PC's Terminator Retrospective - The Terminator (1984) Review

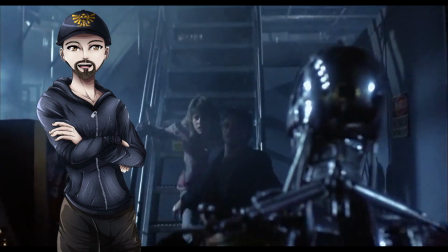The climax of the movie, where Sarah Connor faces off against the Terminator in a factory, is a thrilling and satisfying conclusion.
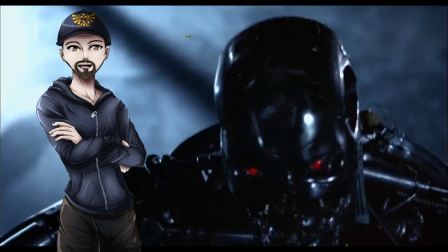The scene is a masterclass in action filmmaking, with Cameron using every trick in the book to create a sense of tension and excitement.
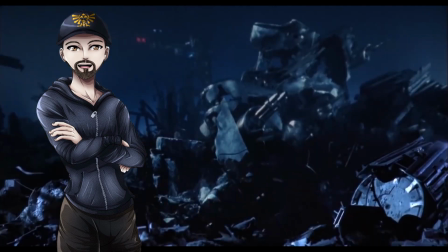The music in Terminator is also a standout element. Brad Fidel's score is an integral part of the movie's legacy. The movie's main theme, with its pulsing electronic beat, has become synonymous with the Terminator franchise. The music adds to the movie's tense and foreboding atmosphere.
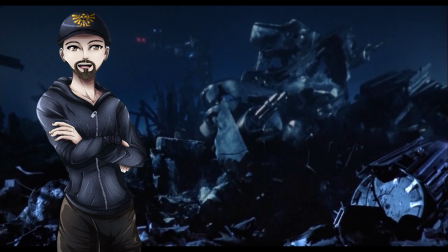The use of synthesizers and electronic instruments gives the music a futuristic feel that perfectly complements the movie's sci-fi elements.
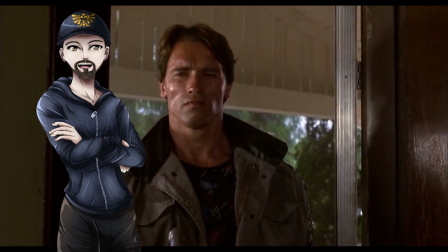The acting in Terminator is excellent across the board. Arnold Schwarzenegger's performance as the Terminator is a masterclass in physical acting, with his imposing presence and robotic movements creating a sense of menace.
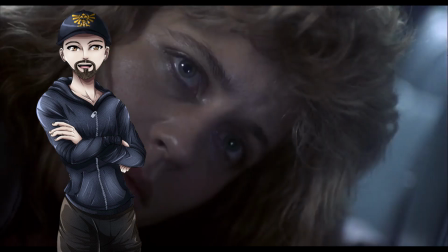Linda Hamilton's transformation from a meek waitress to a hardened warrior is believable and compelling.
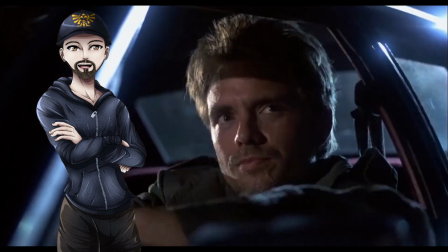Michael Biehn's portrayal of Kyle Reese is sympathetic and emotional.
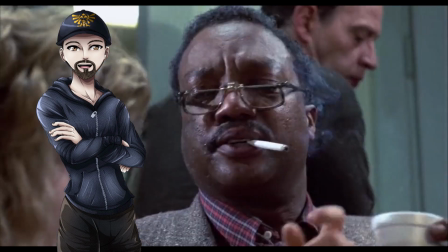The supporting cast, including Paul Winfield and Lance Henriksen, also deliver strong performances.
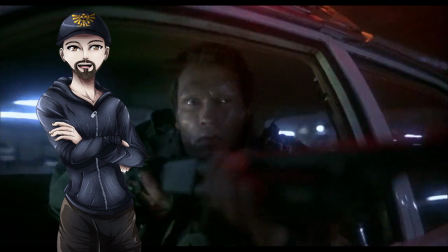While Terminator is a classic science fiction movie that has had a significant impact on the genre, it's not without its flaws.
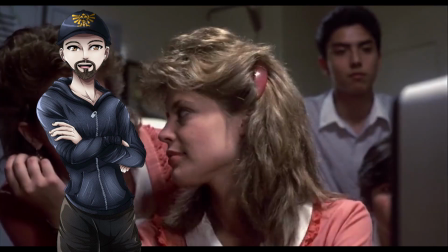Personally, I found the movie's slow pacing in the first act to be a deliberate choice that builds tension and sets up the story. However, I can see how some may find it tedious and uninteresting. For example, the scene where Sarah Connor is working at the diner felt like it dragged on for too long, and I found myself checking my watch.
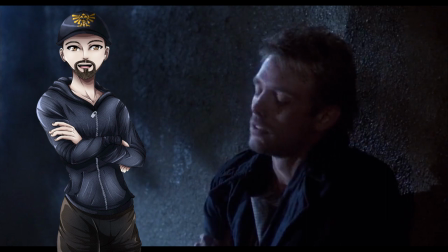While the movie's main characters are iconic, I would have liked to see more depth beyond their archetypes. This lack of character development left me feeling unsatisfied, as I wanted to know more about their motivations and backstories.
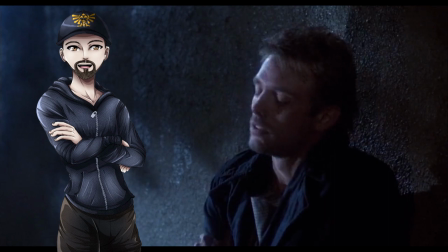For instance, I would have liked to see more of Kyle Reese's experiences in the future war against the machines, which would have added more depth to his character.
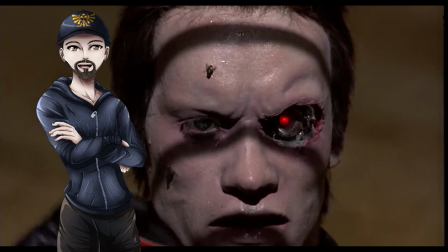Additionally, while the movie's special effects are impressive for its time, they may not hold up to modern standards.
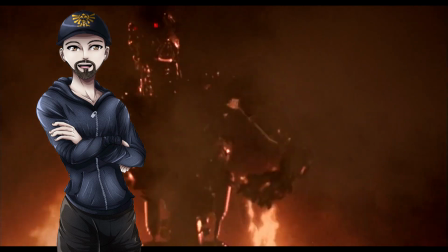For example, the stop-motion animation used for the Terminator's endoskeleton may look clunky and unrealistic to modern viewers.
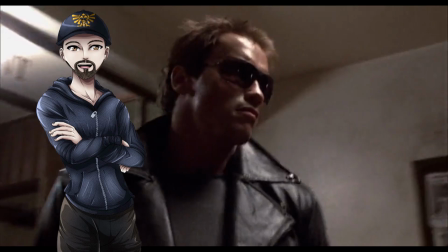Despite these criticisms, Terminator's legacy in cinema is significant, and as a fan of the franchise, I can see its influence in many other science fiction movies. Its success led to a franchise that has spanned multiple sequels, spin-offs, and a television series. The movie's influence can be seen in countless other science fiction movies,
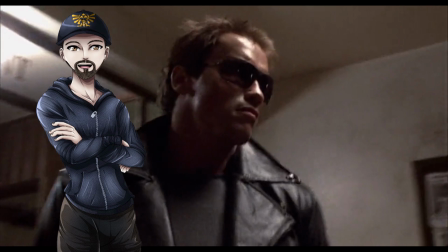with its time travel plot and killer robot antagonist becoming a staple of the genre. The movie's impact on pop culture is also significant, with its catchphrases and iconic imagery becoming part of the cultural lexicon.
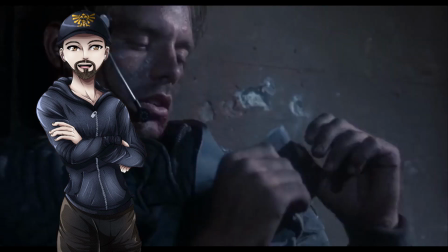One of the things that makes Terminator such a great movie is its ability to blend different genres seamlessly. The movie is part sci-fi, part action, part horror, and part romance. The movie's ability to balance these different elements is a testament to James Cameron's skill as a filmmaker.
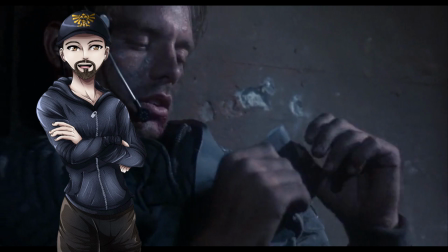The movie's blend of genres has also influenced many other movies in the years since its release.
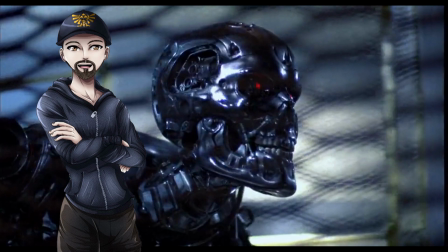Another thing that makes Terminator such a great movie is its use of practical effects. The movie was made in the days before CGI, and the filmmakers had to rely on practical effects to create the movie's action set pieces. The use of practical effects gives the movie a sense of weight and realism that is often missing from modern movies.
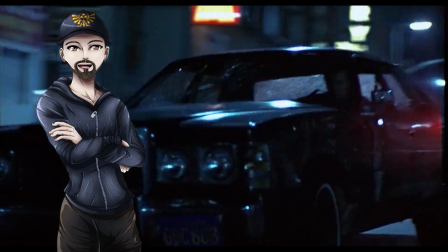The car chase scene in particular is a standout moment that showcases the movie's practical effects.
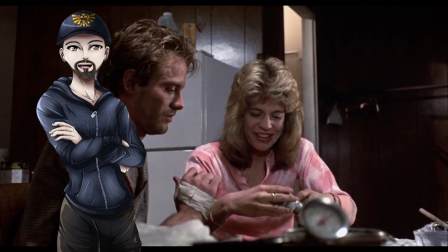The movie's themes of fate and destiny are also worth noting. The movie's plot revolves around the idea that the future is predetermined and that the characters are powerless to change it. This idea is explored in a way that is both thought-provoking and entertaining.
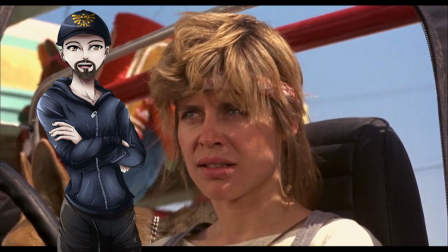The movie's ending, which sees Sarah Connor driving off into the unknown future, is a powerful moment that leaves the audience with a sense of hope and uncertainty.
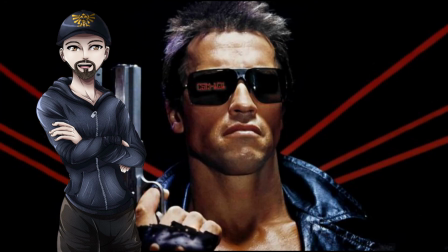In conclusion, Terminator is a movie that has had a significant impact on science fiction cinema. Its simple yet effective plot, memorable characters, and thrilling action set pieces make it a must-watch for fans of the genre.